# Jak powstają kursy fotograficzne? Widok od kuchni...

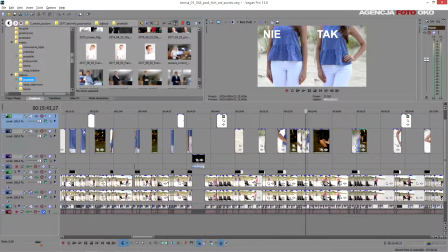[8:09]
Kiedy już mogę otrzeć pot z czoła i powiedzieć, uff, mam to już za sobą, następuje kolejny etap, czyli takie można powiedzieć wykończenie tego kursu.
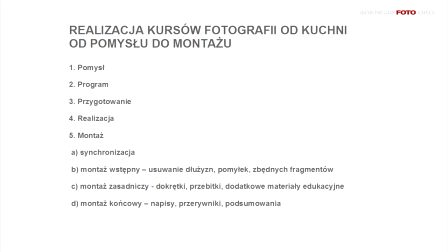[8:19]
Nazwałem go montażem końcowym. Na tym etapie dokładam pewne sentencje, tak jak tutaj.
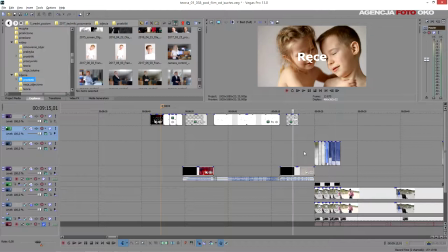[8:24]
Na tym kursie również dodaję napisy, przynajmniej różne.
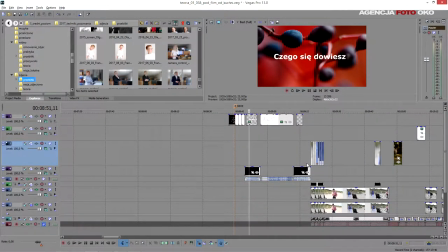[8:29]
Formuję ten kurs właśnie w postaci już pojedynczych lekcji.
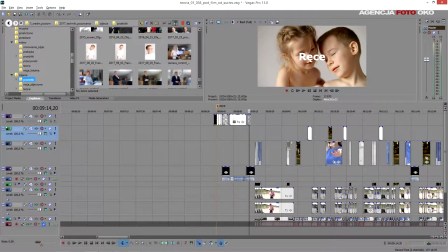[8:34]
Tutaj właśnie jest lekcja dotycząca rąk. Dodaję również przerywniki, czyli takie króciutkie, kilkusekundowe materiały wideo,
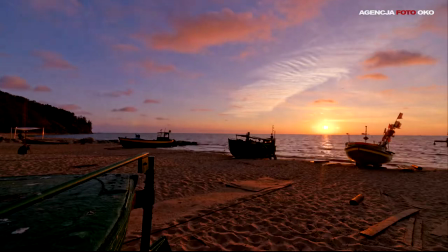[8:43]
które pozwalają odpocząć i oczom i mózgom, żeby na chwilę po prostu się zwyczajnie oderwać od tej nauki.
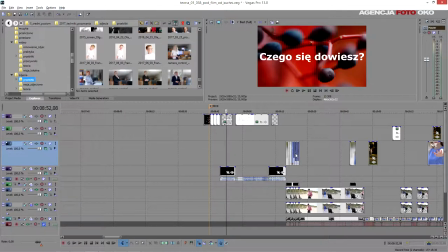[8:51]
Dodaję w różnej formie, albo to w postaci mówionej, czy materiału wideo, albo w postaci,
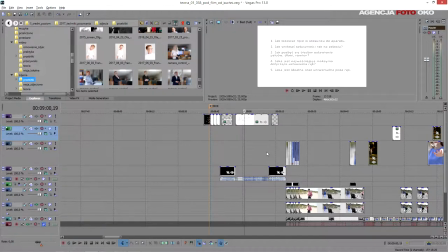[8:56]
tak jak tutaj w tym kursie, planszy informacji, czego się uczestnik dowie na tej lekcji.
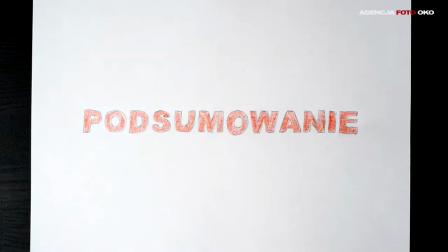[9:01]
Na koniec jest podsumowanie, wybranie najważniejszych informacji, najważniejszych sentencji z tego kursu,
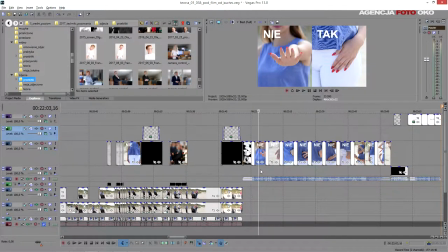[9:08]
tutaj w postaci właśnie zebranych plansz, jak należy fotografować i układać i pozować ręce, a jak nie. I to podsumowanie ląduje później na początku kolejnej lekcji,
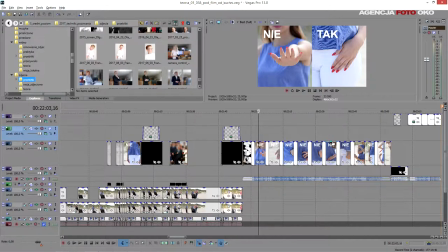[9:20]
tak żeby sobie przy oglądaniu drugiej lekcji przypomnieć co było na pierwszej lekcji, czyli jest tutaj zachowany cały proces edukacyjny.
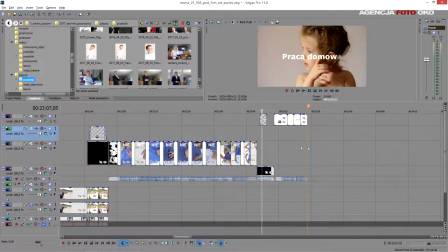[9:29]
Nie we wszystkich, ale w tym kursie jest również praca domowa i uczestnik ma za zadanie np.
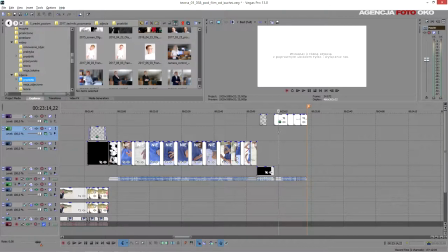[9:36]
w tym przypadku wykonać trzy różne zdjęcia z poprawnym układem tylko i wyłącznie rąk. Ostatnim takim etapem jest dodanie ściągawki plus motywatora. Ściągawka jest to taki plik PDF z wszystkimi najważniejszymi informacjami.
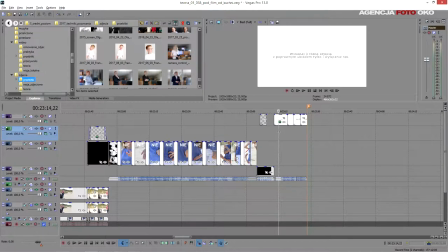[9:54]
W skrócie, tak żeby uczestnik mógł sobie w wolnej chwili, nie sięgając do kursu, mógł sobie przejrzeć w smartfonie albo wydrukować. W tym kursie przewidziałem motywatory, kartki formatu A4 do wydrukowania.
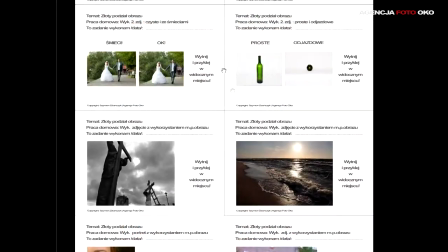[10:08]
I na tych kartkach mamy w miniaturkach wszystkie najważniejsze informacje zawarte.
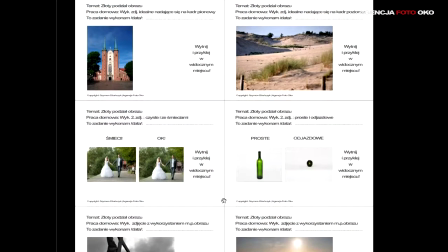[10:14]
Uczestnik wycina te karteczki i przykleja sobie w różnych miejscach tak,
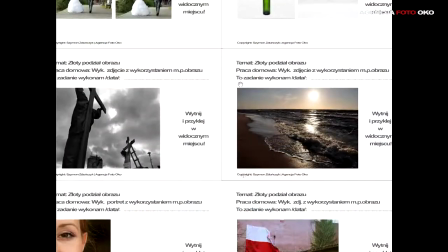[10:18]
żeby w życiu codziennym natrafiać na nie i żeby sobie tę wiedzę nie tylko właśnie w sytuacji nauki,
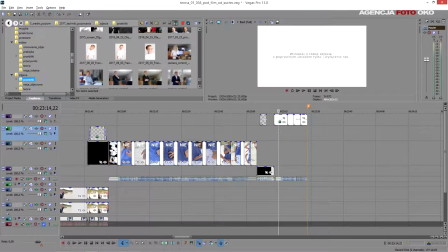[10:26]
ale w innych codziennych czynnościach życiowych sobie przypominał o pewnych zagadnieniach i również o pracy domowej,
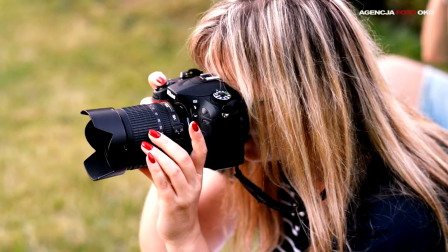[10:33]
która ma być wykonana. bo bez robienia zdjęć oczywiście nie ma efektów.
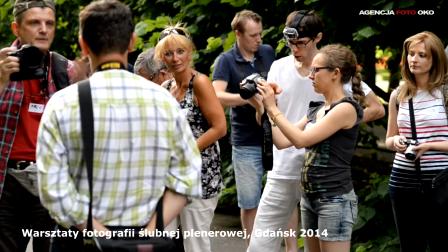[10:41]
Opowiedziałem Ci właśnie o tym, jak robię kursy, jak to wygląda u mnie od kuchni,
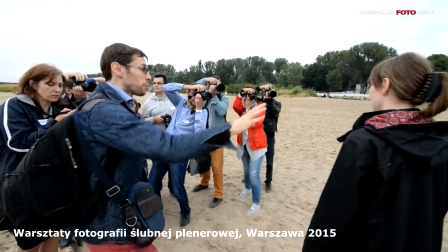[10:47]
od pomysłu do montażu, do wypuszczenia takiego kursu, przedstawienia go światu.
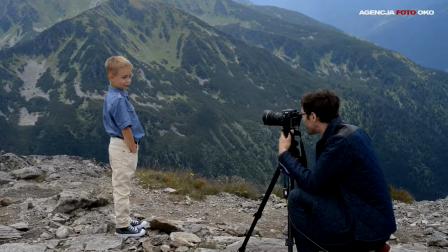[10:53]
Staram się, żeby te kursy były wysublimowane, żeby wyrzucić wszystkie błędy, jakieś dłużyzny,
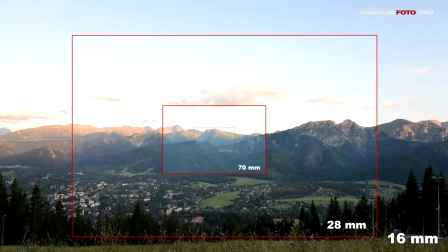[11:00]
żeby uczestnik się nie nudził, wzbogacać ten materiał wideo o różne dokrętki,
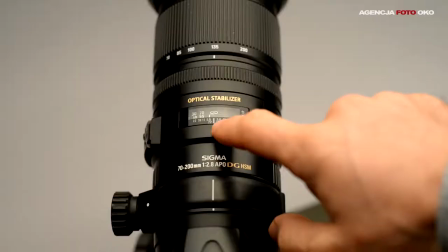[11:07]
przebitki, właśnie dodatkowe materiały edukacyjne, zdjęcia, różne przerywniki, tak żeby ta nauka była jak najciekawsza,
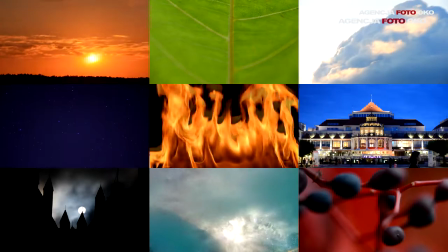[11:16]
żeby po prostu chciało się uczyć, a nie przysypiać na kolejnych odcinkach.
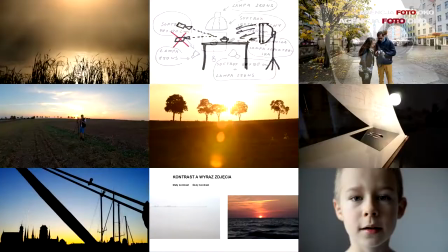[11:22]
To wszystko z mojej strony. Dziękuję Ci za uwagę i życzę dobrego światła, dobrych pomysłów, dobrych zdjęć.
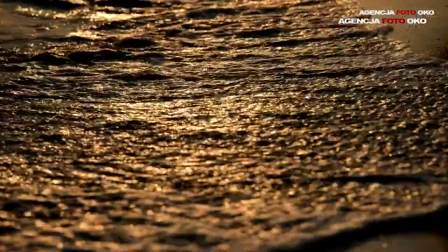[11:29]
Pozdrawiam Cię.